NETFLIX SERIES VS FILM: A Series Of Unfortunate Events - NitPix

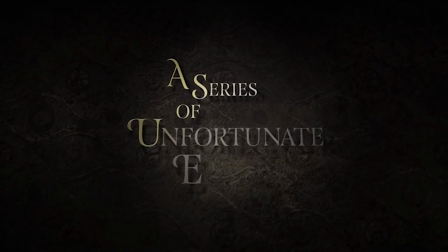0:00 NitPix. Earlier this week, Netflix released a series of unfortunate events, a television series based on the books of the same name by Lemony Snicket.
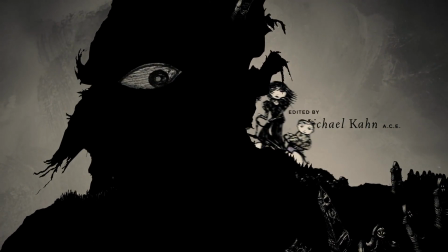0:08 Many of us will remember the DreamWorks Nickelodeon film that came out 13 years ago. I thought it would be fun to make a video comparing the two adaptations.
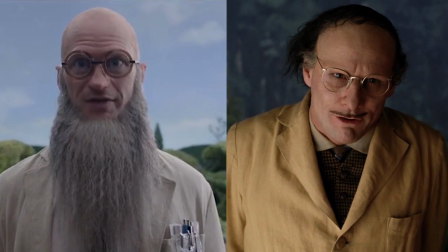0:16 On a surface level, they seem quite similar in their design and take on the characters, but which one is better?
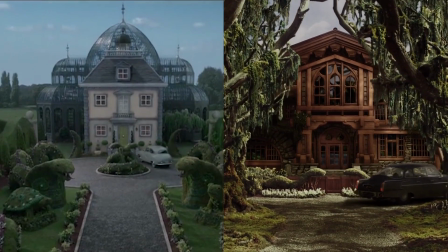0:22 This video will contain spoilers for both the show and the film, and I should also say that I will not be looking at the books for this comparison.
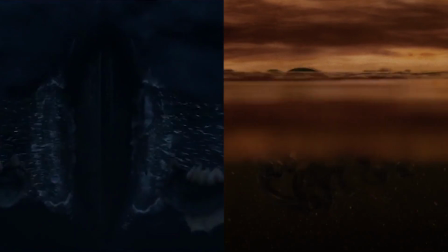0:29 I'm not questioning which is a better adaptation here. If something is a better adaptation of the books, that doesn't necessarily make it always better.
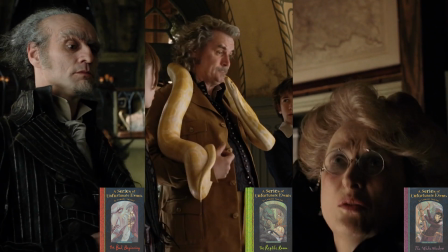0:39 The film combines the first 3 books into 90 minutes, roughly spending 30 minutes on each book.
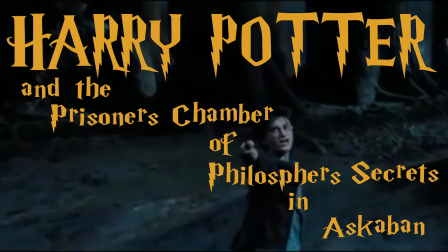0:44 This is the equivalent of shoving the first 3 Harry Potter books into one film, and as you can imagine, this is a huge problem.
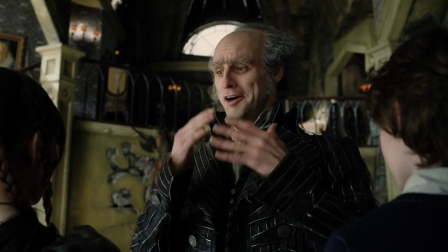0:50 The children are with Count Olaf for 15 minutes, then they are with Monty for 15 minutes, then he's dead.
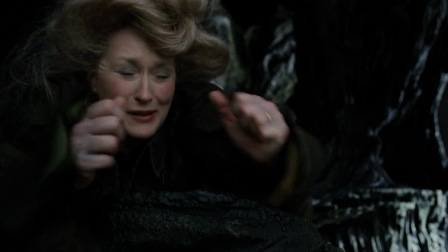0:56 5 minutes later they are with Aunt Josephine, 15 minutes later she's dead, 5 minutes later she's alive, 10 minutes later she's dead, 5 minutes later they're back with Olaf.
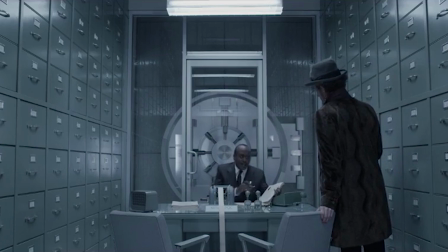1:04 If you watch the film after the show, you might be feeling as if you're re-watching the show on fast forward.
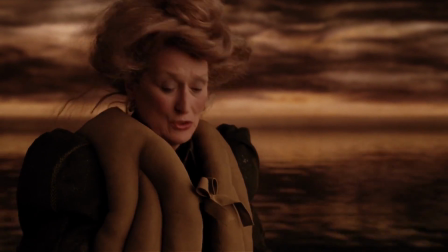1:09 It's difficult to feel sad when a Guardian dies if you've only had a few scenes with them.
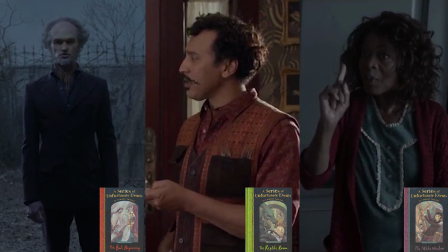1:13 The TV show spends around 90 minutes per book, giving the show 3 times longer than the film gets.
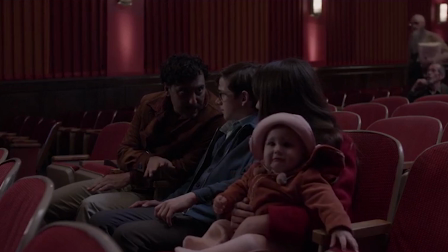1:19 The show suffers from the opposite problem, moving incredibly slowly, stopping the plot frequently for humour.
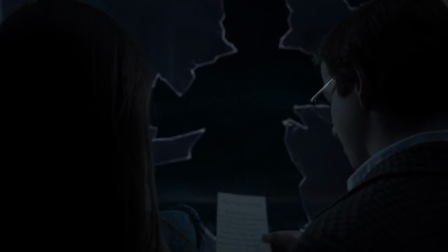1:26 In the show, after Josephine supposedly kills herself, the children call Poe.
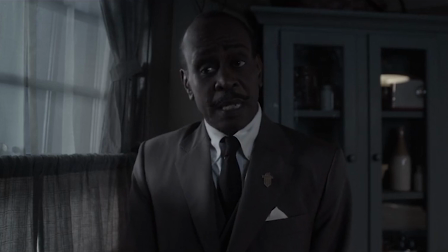1:30 He investigates the note, they check if it's a forgery, they argue a little, then they go to the restaurant with Captain Sham.
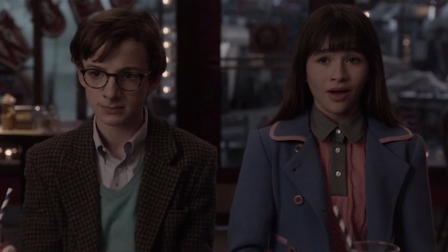1:36 The children deliberately give themselves allergies to go back to the house, and then they discover the secret message.
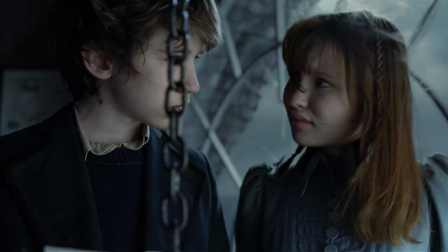1:41 In the film, they find the note, immediately figure something's wrong and decipher the code.
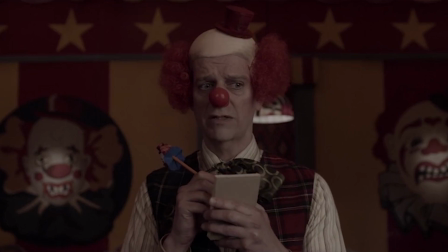1:45 Not only is the action in the restaurant completely pointless to the plot, the version of events that takes place in the film makes Klaus seem way more intelligent.
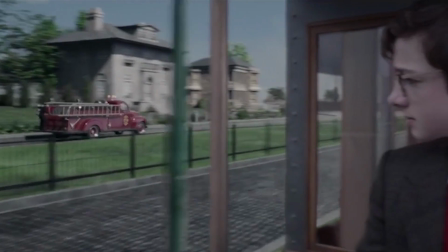1:54 The biggest difference between the two versions is tone. The Netflix series is similar to Wes Anderson in tone, feeling cartoony and surreal.
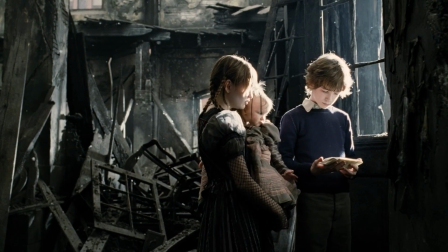2:02 Though the film is made by DreamWorks and Nickelodeon, it's actually darker, and the world the film inhabits is based more in reality.
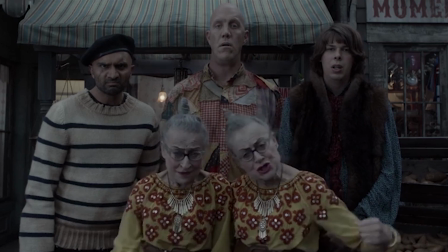2:08 A great example of this is how Count Olaf's theatre troupe is introduced to the audience. In the TV show, we are introduced with a bold comedic musical number.
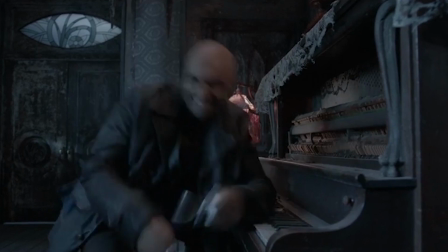2:16 It's the count, it's the count, it's the count, it's the count, it's the count.
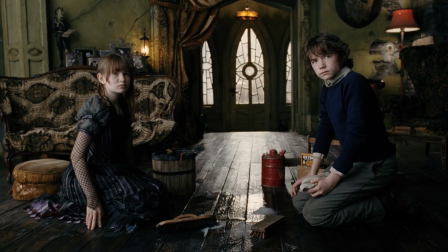2:22 Whereas this is how we're introduced in the film.
Orphans, this is my acting troupe.
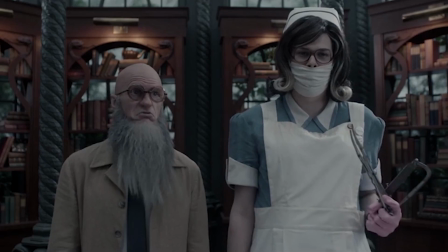2:29 Orphans. They don't look rich.
The show doesn't take itself seriously at all, with Olaf constantly breaking the fourth wall.
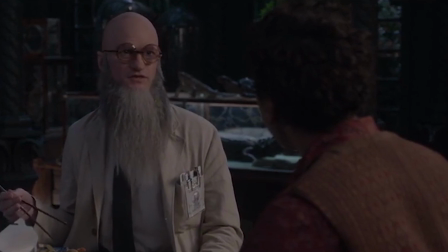2:38 In all honesty, I prefer long-form television to the movies. It's so much more convenient to consume entertainment from the comfort of your own home.
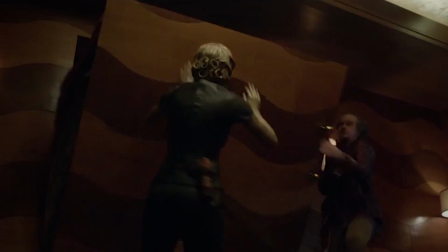2:46 It focuses on humour above all, and it doesn't try to have a huge amount of emotional depth.
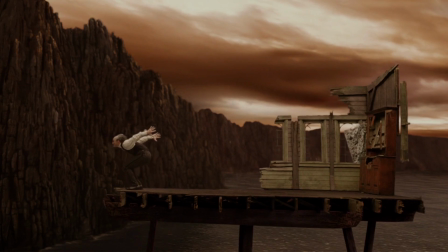2:51 The film is much more subtle, more dramatic. It does have its share of silliness, but everything is much more stripped down.
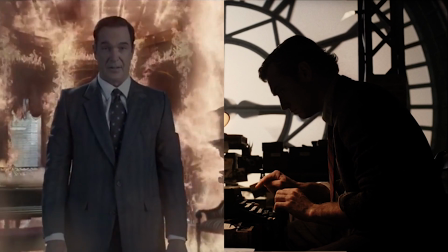3:01 If you have ever lost somebody very important to you, then you already know how it feels, and if you haven't, you cannot possibly imagine it.
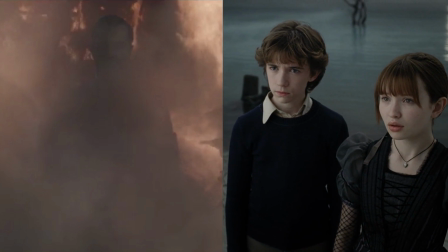3:08 If you have ever lost someone very important to you, then you already know how it feels.
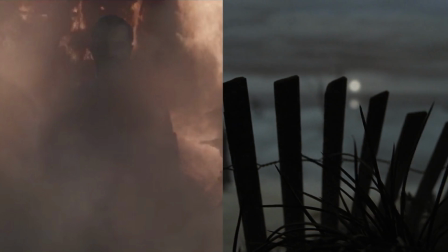3:13 And if you haven't, you cannot possibly imagine it.
Lemony Snicket is the narrator in both versions.
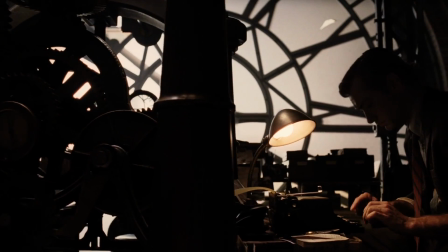3:20 In the film, he's played by Jude Law. He's a shadowy figure sat by a typewriter. We never see his face, he's just a mysterious voice.
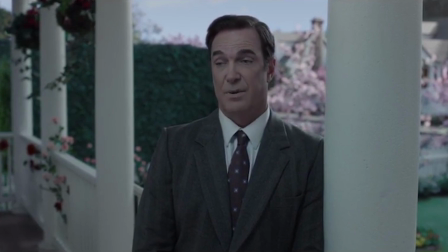3:27 In the show, he's played by Patrick Warburton and appears in the foreground like Rod Sterling from The Twilight Zone.
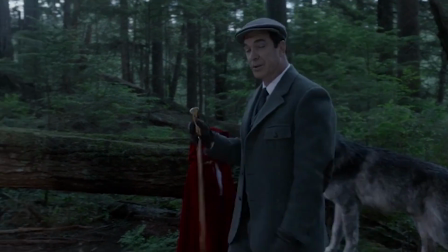3:32 We see a lot more of Warburton in the show, and he has some great jokes and set pieces.
And I'm afraid I may have acted a bit standoffish.
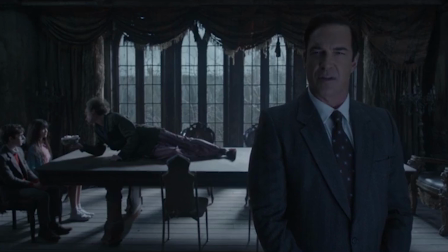3:40 The word standoffish is a wonderful one, but it does not describe Count Olaf's behavior toward the children.
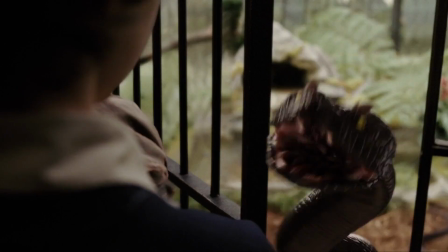3:46 Whenever we get the Snicket in the film, it is usually to prolong the tension.
Oh, I'm sorry.
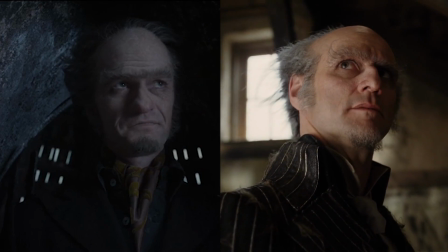3:51 My ribbon just jammed.
Both versions of Count Olaf are again played by great actors.
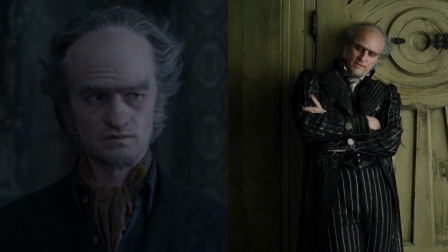3:58 Neil Patrick Harris in the show and Jim Carrey in the movie.
I realize that my humble abode isn't as fancy as the Baudelaire mansion.